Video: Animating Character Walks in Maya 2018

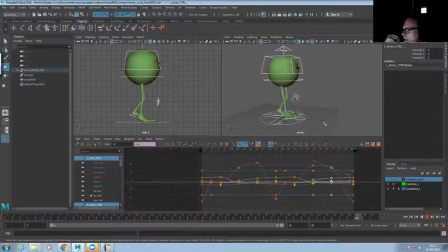12:23 Having looking, yes, tilt, Eileen and Daniel both say, have him looking down at his feet. Yes, so absolutely good suggestions. So the first thing is to slow it down, scale those curves, and do some cleanup. But I'm not going to do all the cleanup because I don't want to waste your time. But let's have him look down.
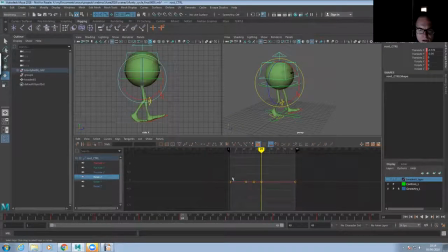12:41 So let's take the X rotation and let's take that whole curve. And let's move that up so he kind of looks down. So he's looking kind of sad. So there we go. Staring at the ground, kind of slow feet.
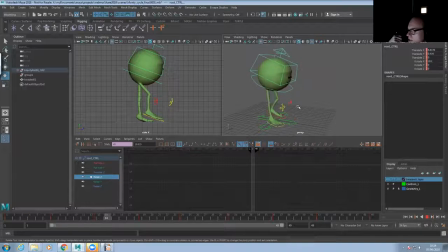13:01 Someone else, Byron, suggests decreasing the distance of the steps. Yeah, that could be one way of doing it. I don't want to do that though, because that's going to affect the entire cycle and that would be complicated. I'm looking here for the kind of simple solutions. Easy victories, basically.
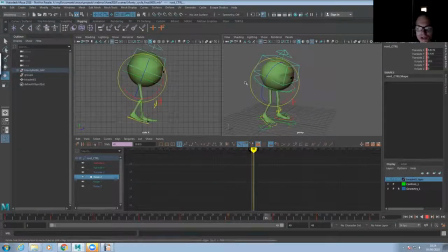13:21 I think one thing we can do is to make him. Whoops. A little bit lower to the ground.
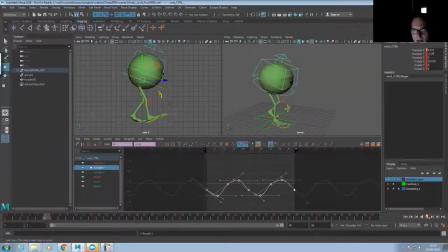13:34 So let's just kind of bend the legs a little bit more, make him feel a little bit kind of like he can't even stand up straight. And another thing we can do is we can. Monty has a slightly weird way that he's rigged. If I go to show NURBS surfaces, these little guys will pop up.
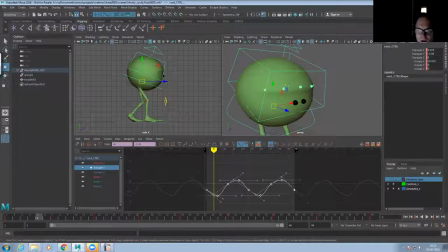13:53 And I have to turn select surface objects back on in order to manipulate these. But what I can do is kind of do this where I can grab these little controllers here. Whoops.
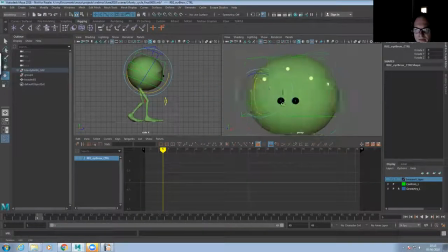14:11 And kind of make him feel sad by adjusting his expression like that. So there we go. So now he looks sad. And maybe go into the eyes as well. Whoops.
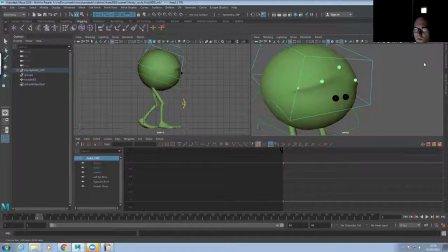14:33 It's something funny going on there. Why is that not behaving?
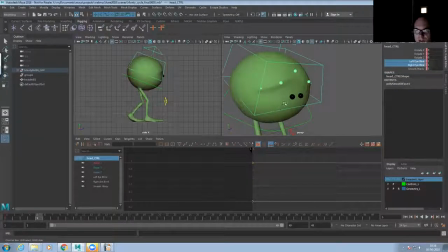14:40 Okay, so left eye blink and right eye blink. That's what I need. And then maybe make the eyes a little bit wide like that. Something like that. Dragging his feet, somebody suggests, from Chris. Yep. So we could
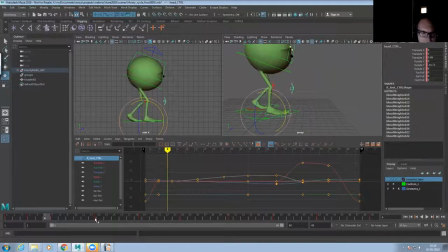14:56 We could have the feet kind of trail along the ground so that when he lifts them up, they're kind of dragging, kind of like that. And maybe not so much kind of bounce in them.
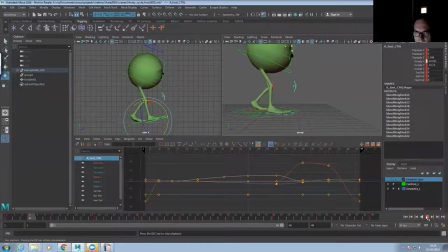15:17 Yeah, maybe even less bounce in the feet. So we're going to make him, look sad, slow him down, give him a sad expression. And I'm also going to suggest that we could actually give Monty the blues.
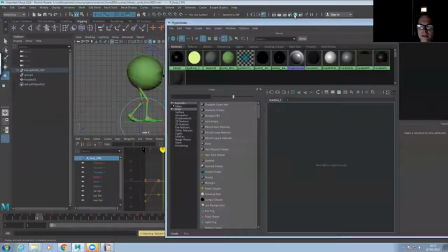15:32 So if you go to the hyper shade up here, the little blue cocktail olive, and go find Monty's shader.
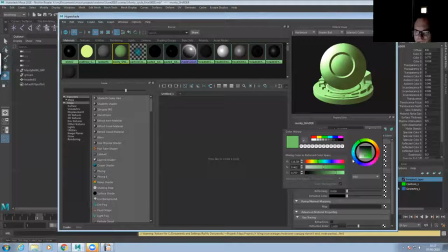15:40 And then let's just change Monty's color. So let's make Monty blue. Let's literally give Monty the blues. And there we go.
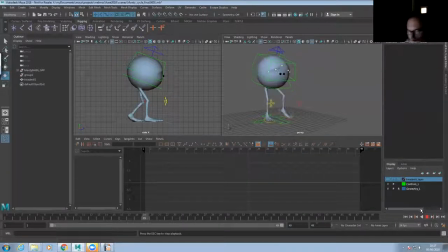15:50 So now we've got a sad Monty who's got the blues, who's moving slowly and looking sad. Okay, so that's one. Well, we've done two. So we've done a kind of peppy character walk.
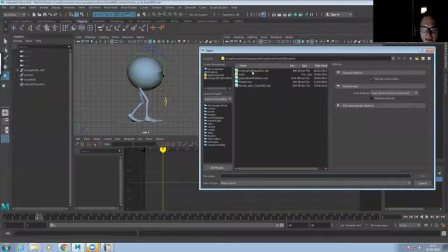16:04 We've done a sad walk. I'm going to go back to the basic Monty cycle, and let's try a different one.
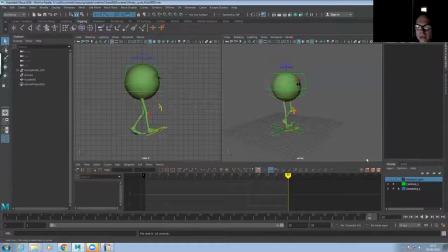16:14 So how would we make Monty feel angry? Let's think about an angry walk. What would an angry walk look like? Any suggestions? T.T. Murray, and by the way, asks, am I using a mouse or a pen?